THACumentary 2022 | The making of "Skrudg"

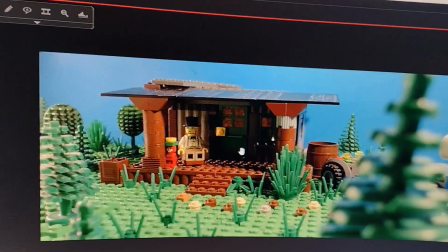(8:08)
If I had that off, inside would be a lot darker. I just set that up as a simple light melter.
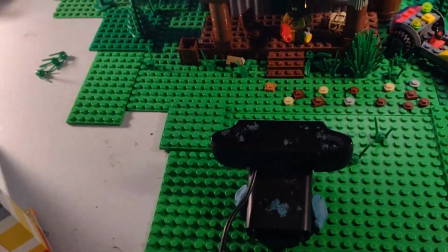(8:14)
Just finished up with this outside scene gonna switch around the set and get from
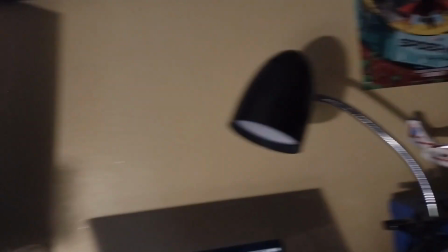(8:19)
a back view you can hear my brother yelling in the other room and we got Max and
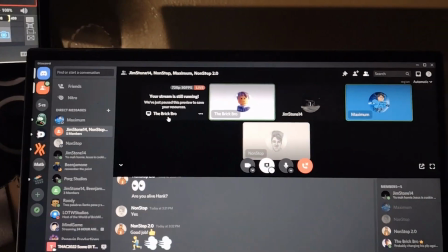(8:26)
And Hank and Jim and my stream and me got a behind-the-scenes camera rolling
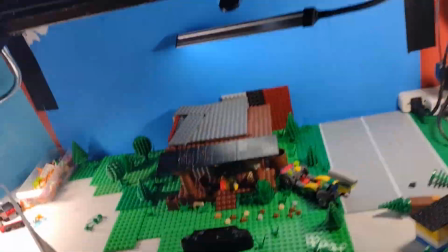(8:32)
You should see and this guy just transformed
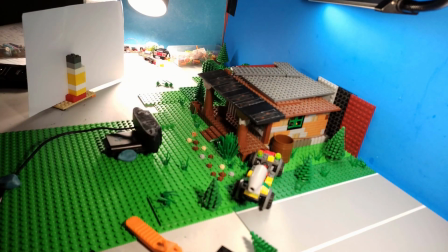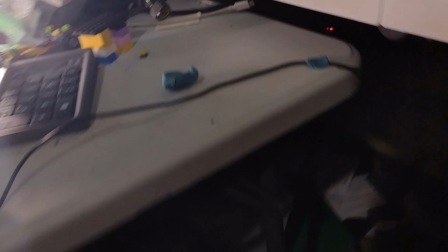(8:44)
Okay, so that last clip actually wasn't the last I had to do I had to do that Exterior shot where the dude drives off
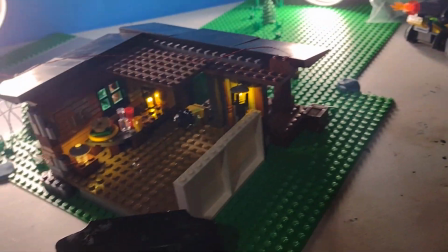(8:52)
That I needed a red phone and I was very sure I had one but I can't find mine And then I remembered I have this set and it's sealed
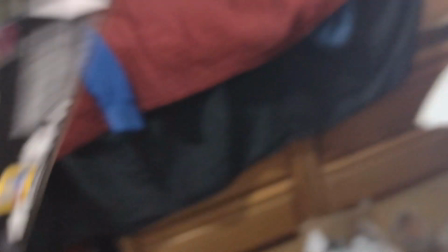(8:58)
and it has a red phone in it Between the car there, so I'm gonna crack this bad boy open I was planning to save it, but that's all right sacrifices must be made and
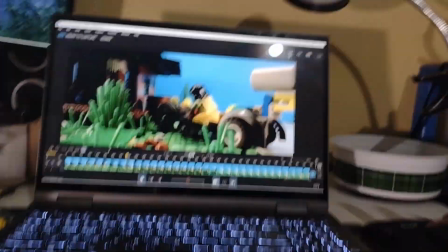(9:08)
I'll get the phone out of there and obviously not build the set because I do not have time it is currently 6 46 Thack is over half over.
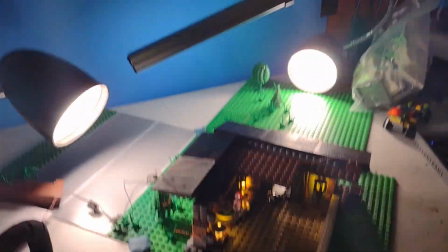(9:17)
A bit more than that. I'll catch you guys in a bit. I'm gonna go crack this open, grab that piece, and film the interior.
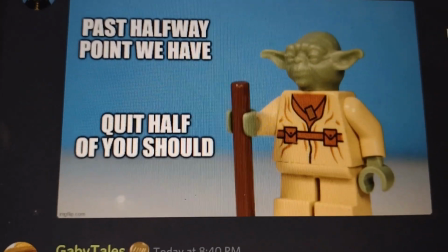(9:24)
Past halfway point we have. Quit half of you should.
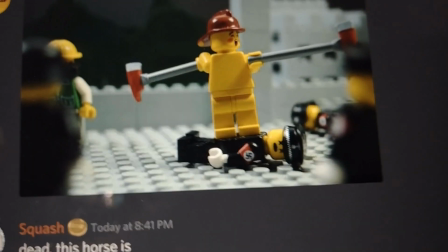(9:30)
And then there's like, naked, um, firemen.
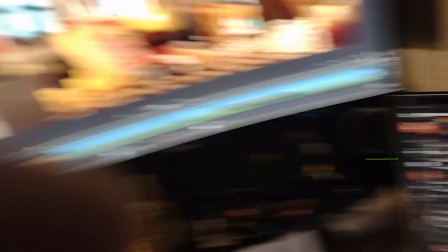(9:34)
I don't know what's happening on this server, but I love it. Anyways, I finished animating this scene.
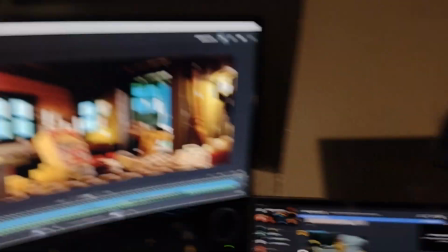(9:40)
Time to finally move on. The rest should be a breeze. Jim's here. He's got like an hour left to chill with me or work on his video or whatever he's gonna do.
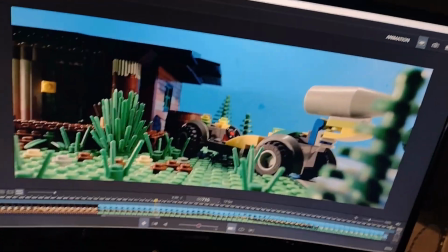(9:47)
Uh, animated. Let's see.
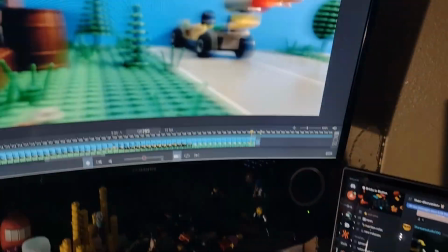(9:50)
I say animated this shot before, uh, this whole shot.
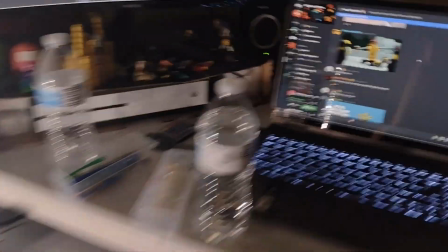(9:59)
I've got the behind the scenes camera rolling in and water. Drink lots of water.
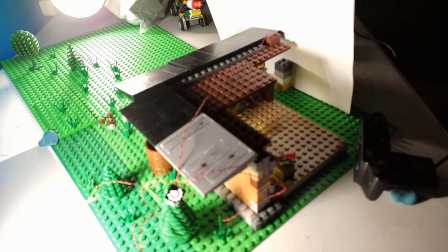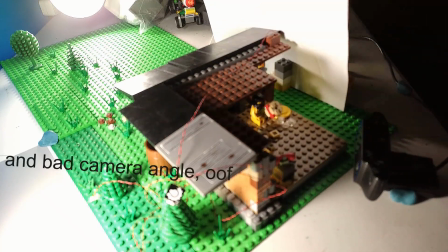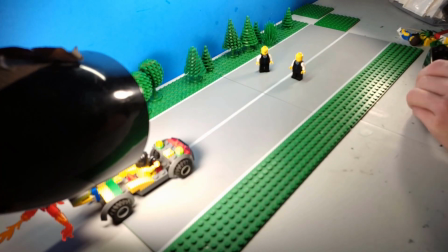hello gentlemen and maybe like two ladies it is currently 104 in the morning contest ends in five hours uh it's gonna take me a while we
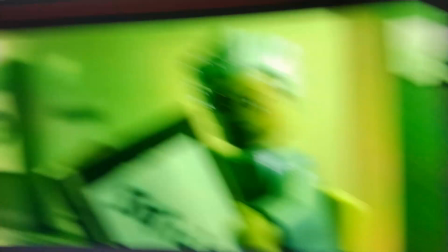(10:38)
got hank over here we got me and we got the narrator dude voiced by hank
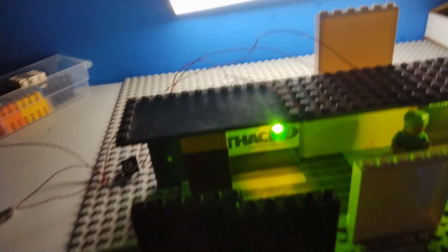(10:44)
the man here's a set it's pretty sweet very simple very small
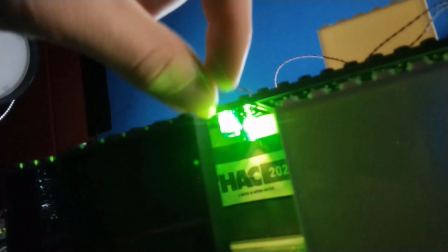(10:51)
or just some led lights with the green bricks over it that's why you get the yellow underneath because the
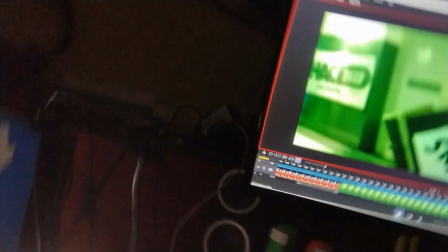(10:56)
lights are actually yellow and then um in here i just have the
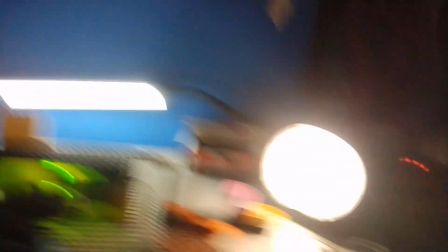(11:02)
settings the white balance cranked so you get like really green a couple lamps a couple filters on there just to make
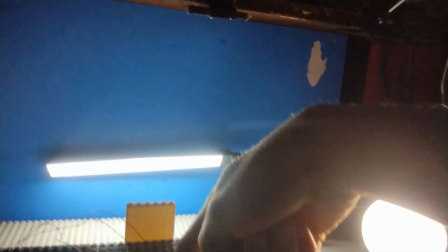(11:09)
it not so strong and then i'm actually balancing the light off of this onto here to fill in on his face because otherwise his face is really dark and that would have looked too bad I am finally done animating it is 2 49 a.m. I have a ton of editing to do still so I might have to stay up all the way till the deadline to get my video posted.
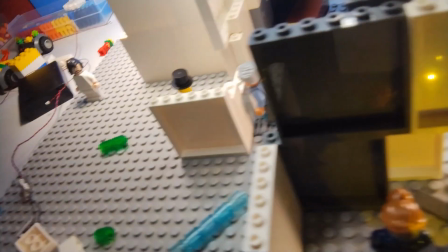(11:33)
Finally done animating just finished like two minutes ago. This is the last little set. Just a little thing with the logo cut.